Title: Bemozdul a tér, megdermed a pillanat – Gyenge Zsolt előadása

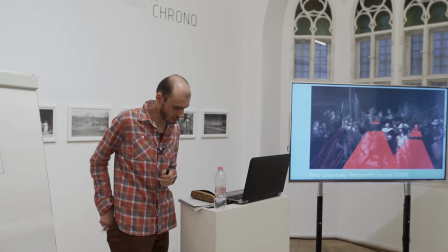Ez is itt van, de most ezt nem fogom megmutatni, mert nagyon, nagyon késő van, igazából már lejárt az időnk, úgyhogy
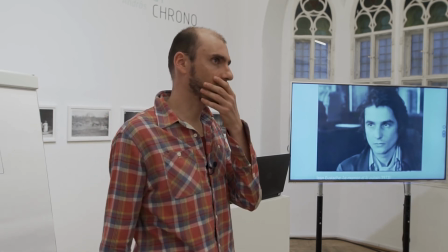Ami ebből a szempontból még érdekes, ez egy nagyon híres, klasszikus film, a Mama és a kurva,
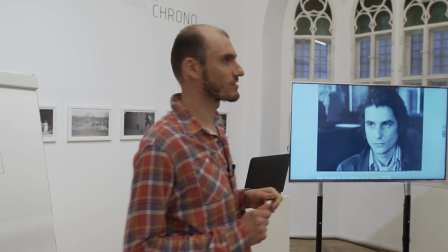a Jean Eustache-nak a filmje, 73-ból, és inkább ebből mutatok meg egy rövid részletet, ami azért érdekes, mert hogy megtörített létrehozza a tekintetek révén azonosulást,
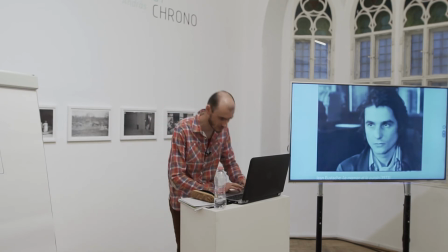majd egy kis mozdulattal ezt megtöri, illetve változtat azon a struktúrán,
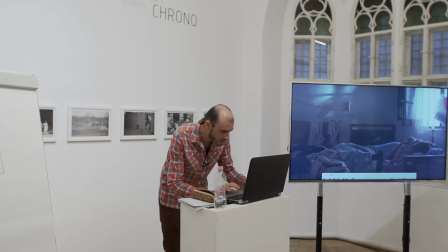ahogy működik. Ezt először is kikapcsoljuk.
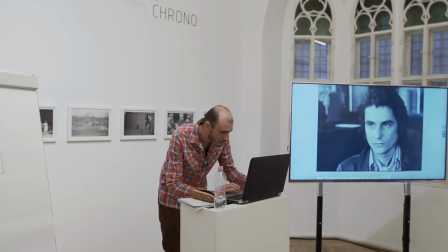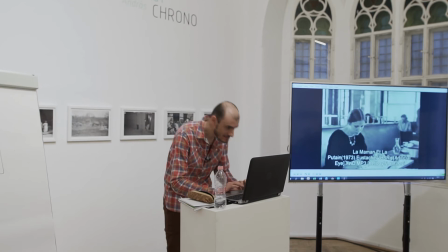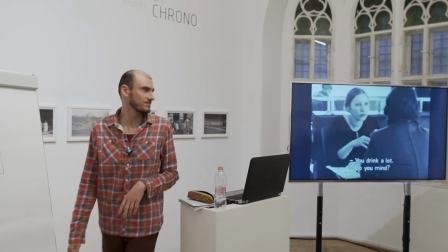Sajnos egy rossz minőségű felvétel.
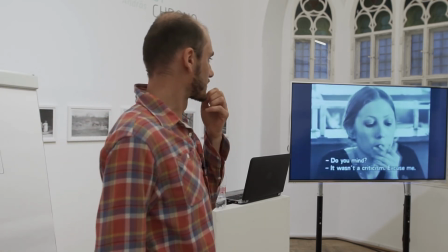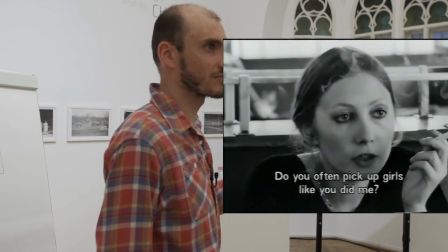Tehát, hogy itt ezt a beszélgetést egyébként rengeteg ilyen kávéházi beszélgetés van a filmben,
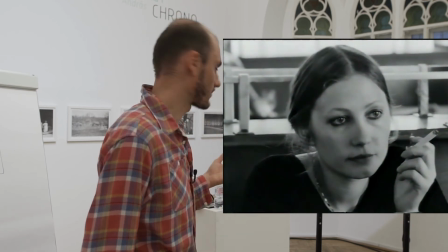és teljesen hagyományos módon ezt egy picit alakítani.
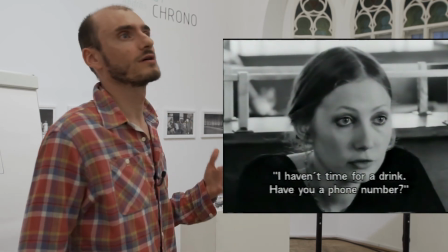Tehát, hogy egy teljesen hagyományos módon vágja és fényképezi egy bizonyos darabot,
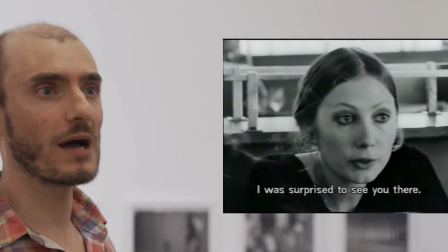beállítás, ellenbeállítás követi egymást, és az a párbeszédek rögzítésének azt a szabályát tartja be,
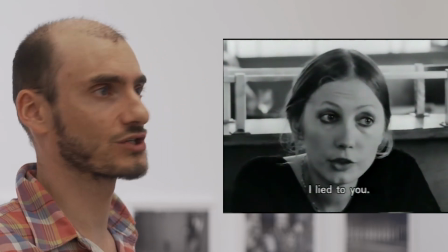hogy ugye mindig oldalról látjuk a szereplőt, és a másik háta mögé érkezve a párbeszédnek a következő
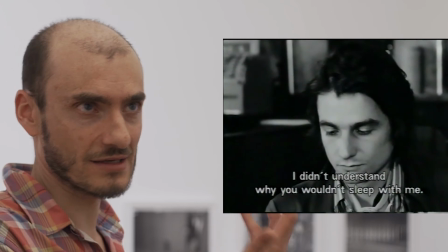figurája. És így elnéznek úgymond mellettünk, de meg tudjuk szerkeszteni koherensen a teret.
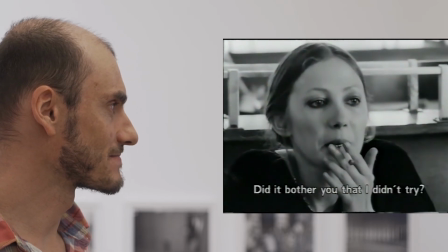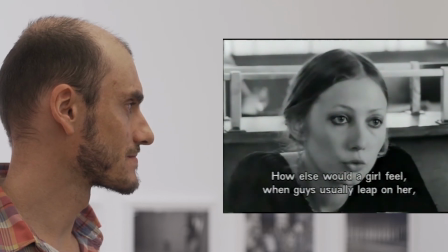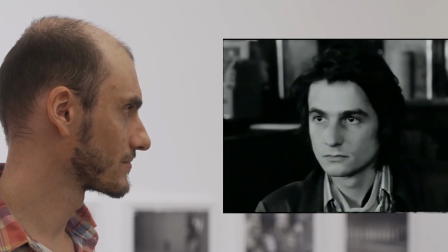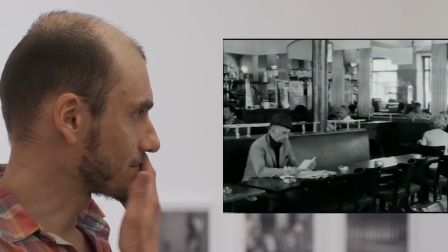És itt történik egy bekerülő egy totál.
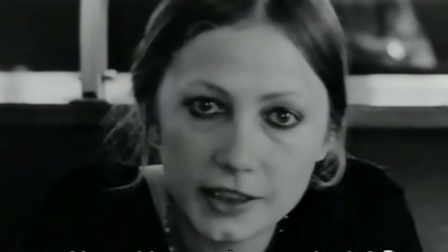És lehet látni, hogy mennyire megváltozik a tekintetek struktúrája és a kamera helye.
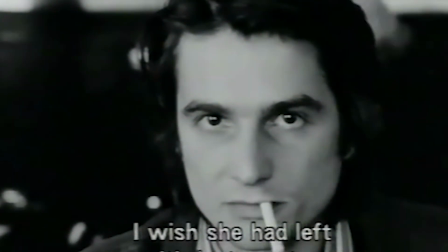Tehát ugyanaz a párbeszéd folyik, vagy hasonló párbeszéd folytatódik, ugye nem egyértelmű, hogy rögtön utána történik, vagy van valami eltolódás,
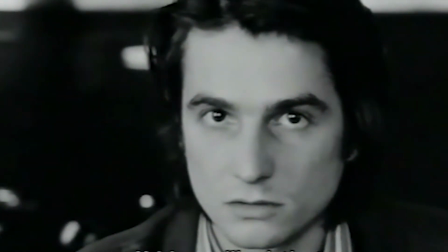de bekerülünk a szereplőnek a helyébe.
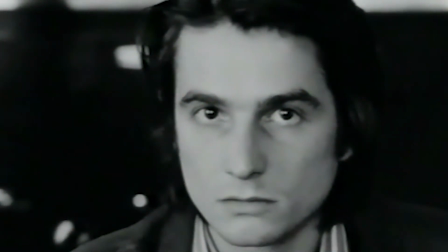Vagyis betol, megint csak lebontja a negyedik falnak az illúzióját, és betol az egyik szereplő helyére.
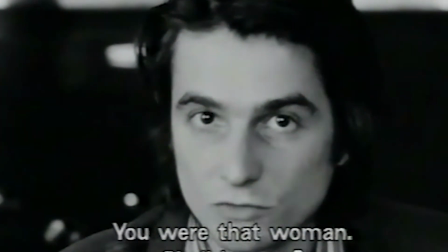És onnan nézzük végig a jelenetet, onnan diskurálunk, és teljesen megváltozik az egésznek a hatásmechanizmusa.
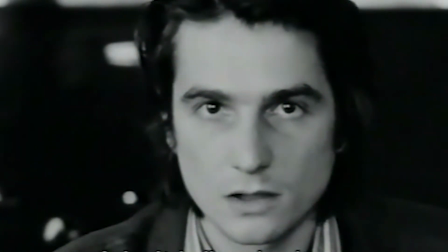Tehát, hogy tekinteteket hoz létre, ami, és azt gondolom,
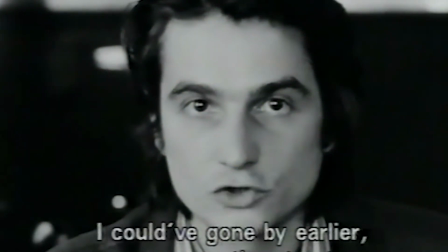hogy ez csak akkor működik igaz, vagy akkor működik igaz a hatásmechanizmusa, hogy ezek a vágások vannak.
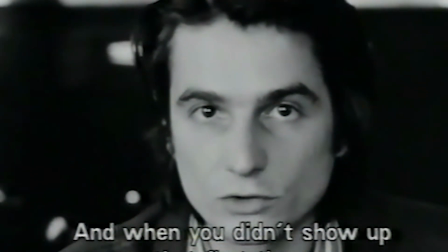És ezért van teljesen más hatása, mint a fotóban, hiszen a fotónál,
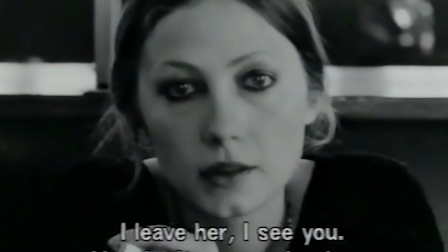vagy az állóképnél a portrénak a létrehozása alapvetően feltételezi azt, hogy a néző szemében néz az alany.
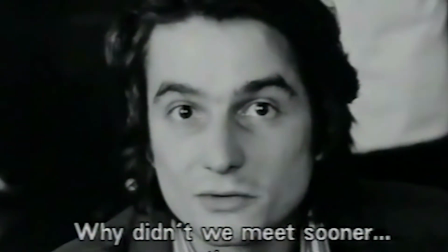Itt viszont ugye a film az úgy épül fel, a hagyományos narratív film,
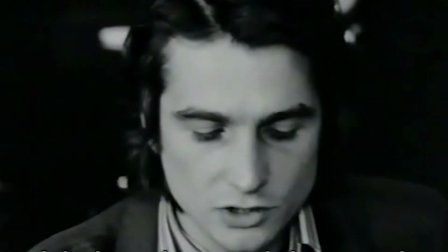hogy úgy vonódunk be a cselekmény terébe, hogy mi láthatatlanok maradunk.
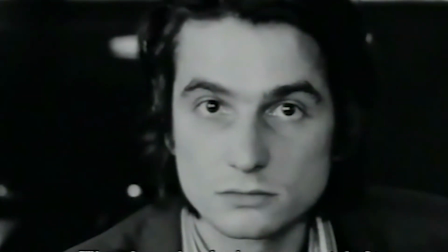Tehát ugye a szereplő, hogy sose néz ránk egyetlen szereplő sem, tehát ezért egy ilyen kukkoló
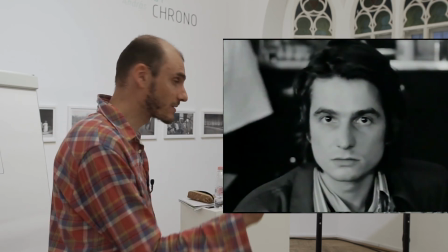illúzióját tudjuk végig megőrizni, hogy minket nem látnak, miközben ott forgunk a szereplők között, és mindenki is akkor titkukat meglessük.
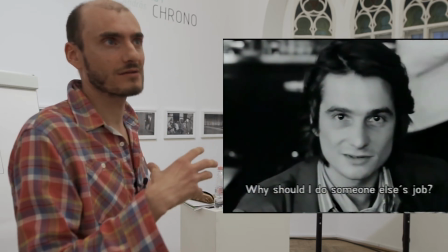Amikor meg ránk nézek, akkor mi nyilván kibillenünk ebből a helyzetből, ebből a szerepből.
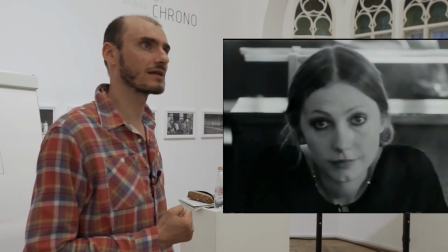Nagyon gyakran ilyen önreflexiós helyzetek létrejönnek, de ilyenkor általában az történik a filmekben,
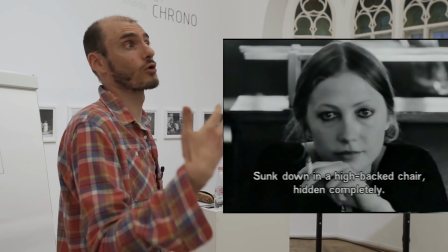hogy arra próbál a rendező utalni, hogy na akkor most én felhívom a figyelmet, hogy ez egy önreflexív gesztus.
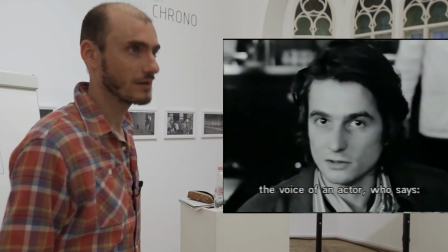Itt viszont az történik, hogy a szereplő helyére tol be, de nem egyetlen szereplő, hanem váltakozik.